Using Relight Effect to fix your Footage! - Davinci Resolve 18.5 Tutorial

In this video, I'm going to show you how to use the new Relight Effect in DaVinci Resolve. It's a powerful new tool that allows you to add three-dimensionally accurate virtual lights to your scenes while color grading.
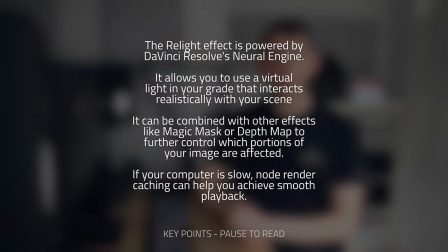I'm going to demonstrate how you can use it to relight this interview clip. This shot has a very contrasty lighting ratio.
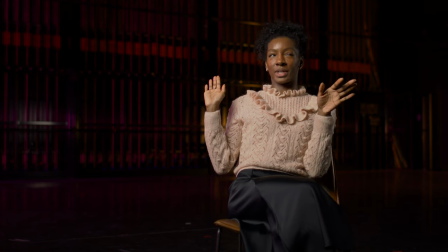The key is bright, but the fill is dark.
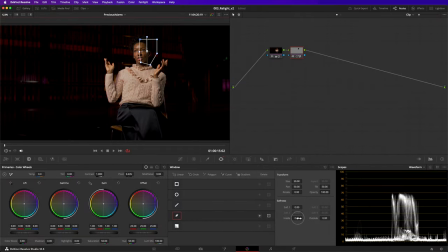Now, in past, I might have used a simple power gradient or a window, perhaps in combination with a magic mask, to simply brighten one side of her face. However, this technique has several challenges. Firstly, motion tracking must be applied to match the mask to the talent's movement. This becomes more difficult the more that the model moves. And secondly, a real light would respond to the contours of the talent's face, creating hot spots and shadows.
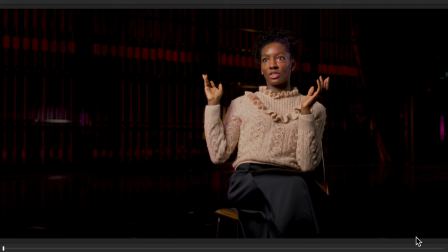Our adjustment looks flat as it evenly lights everything within that mask.
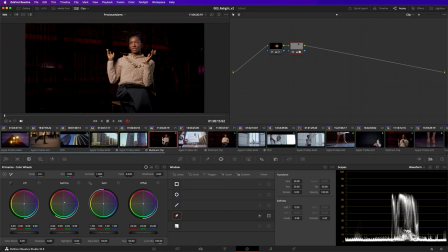Let's try again, but this time with the relight effect. I'll make a version of my grade so we can compare the two techniques later.
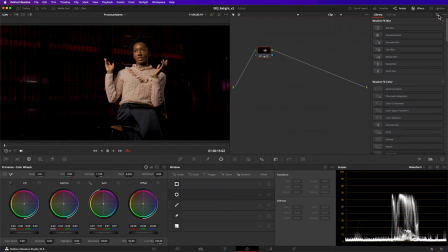Find it in the list of effects and drag it into your node tree. Top tip, if you drop it on an existing connection in your node tree, you won't have to manually connect it yourself.
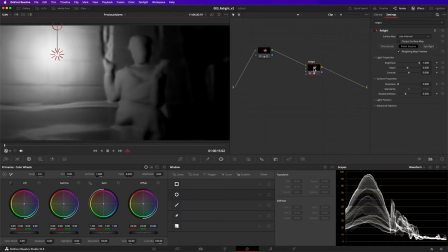By default, Relight shows you its relighting map preview.
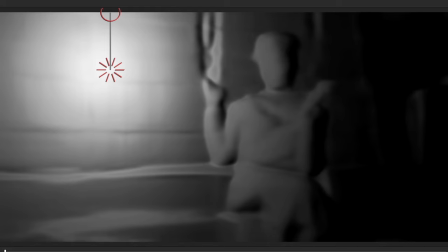Using DaVinci's neural engine, it's correctly identified the three-dimensional objects in this scene.
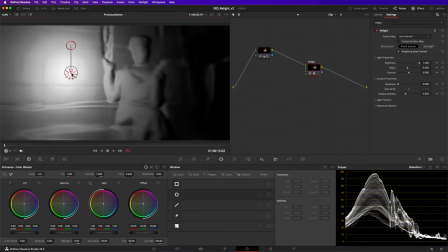The on-screen controls allow me to manipulate the position of the virtual light.
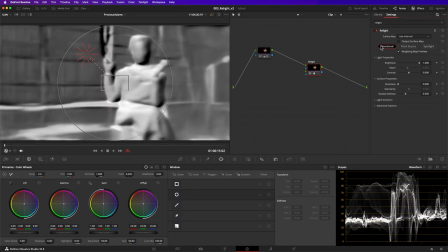There's three types of light that you can use: directional, point source, and spotlight. A directional light has no fall-off and is positioned outside of the frame.
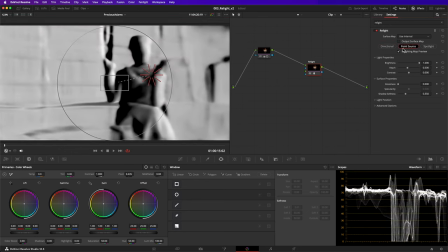The point source can be positioned within the frame.
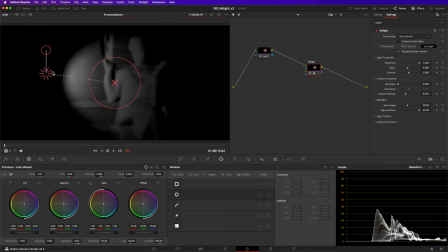The spotlight is similar, but gives you controls to focus the light in a particular part of the scene. The directional light will be better for this scene because I want to evenly relight her entire profile.
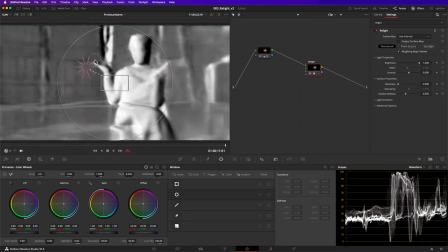Moving the position of the light within this circle allows me to control its direction. Think of this control like a dome. If I put the light in the middle, it's as if it's lighting her from in front. If I move it all the way over to the right-hand side, it's as if it's lighting her from the far right-hand side. Now, that position is a little bit too extreme for me, so I'm going to bring it back a little bit, put it somewhere around here, as if it's lighting her at a 45-degree angle.
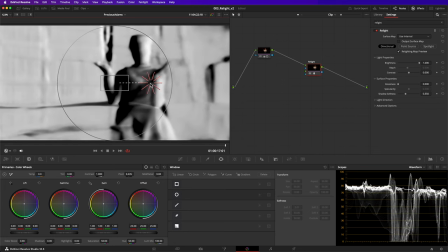Now I've positioned my light, I can turn the preview off.
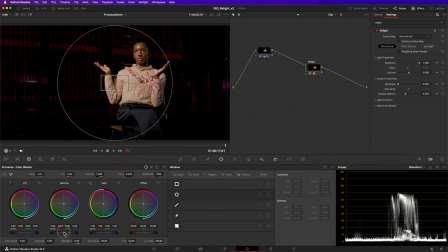Lighting changes are made with tools like your primary wheels, just like any other grade. I'll increase the gamma and add a strong purple hue. I like this look because it matches the lighting in other scenes in this video. In effect, the Relight tool is working like a mask. It's simply controlling where the color corrections get applied in your image.
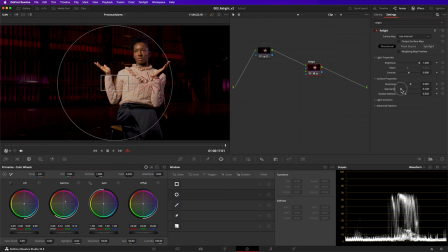Dialing in the glossiness and specularity really helps to make the light look less flat and interact more with the objects in the scene. Now, this is looking really good, but there's something I'd like to fix. The relight effect is also affecting the background of the image. I can combine relight with other tools like magic mask, power windows, or depth maps to control which parts of the image it affects. I'm going to use the depth map to fix this. It's a perfect shot because she's got that beautiful separation between herself and the background.
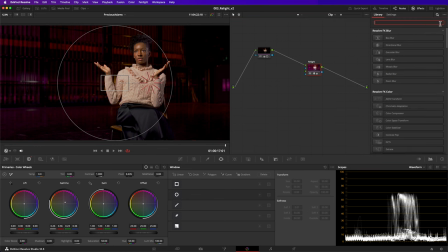I'll create a new node to build my depth map. As all I'm doing with this node is building a key, it doesn't matter if it's not connected to my grade.
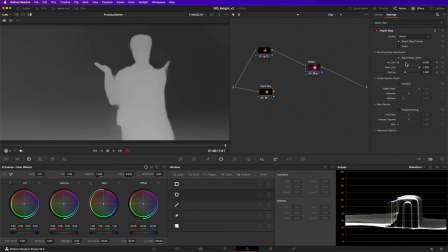I'll adjust the far and near limit to make the depth map sharper.
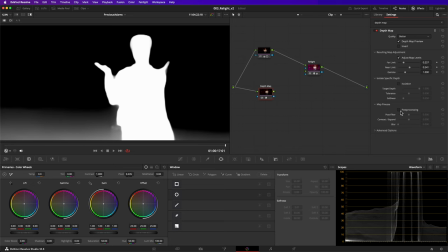I am a little concerned about losing some of her hair detail, so I'll expand and blur the mask. Once you are happy with the depth map, simply connect it to the key input of your relight effect.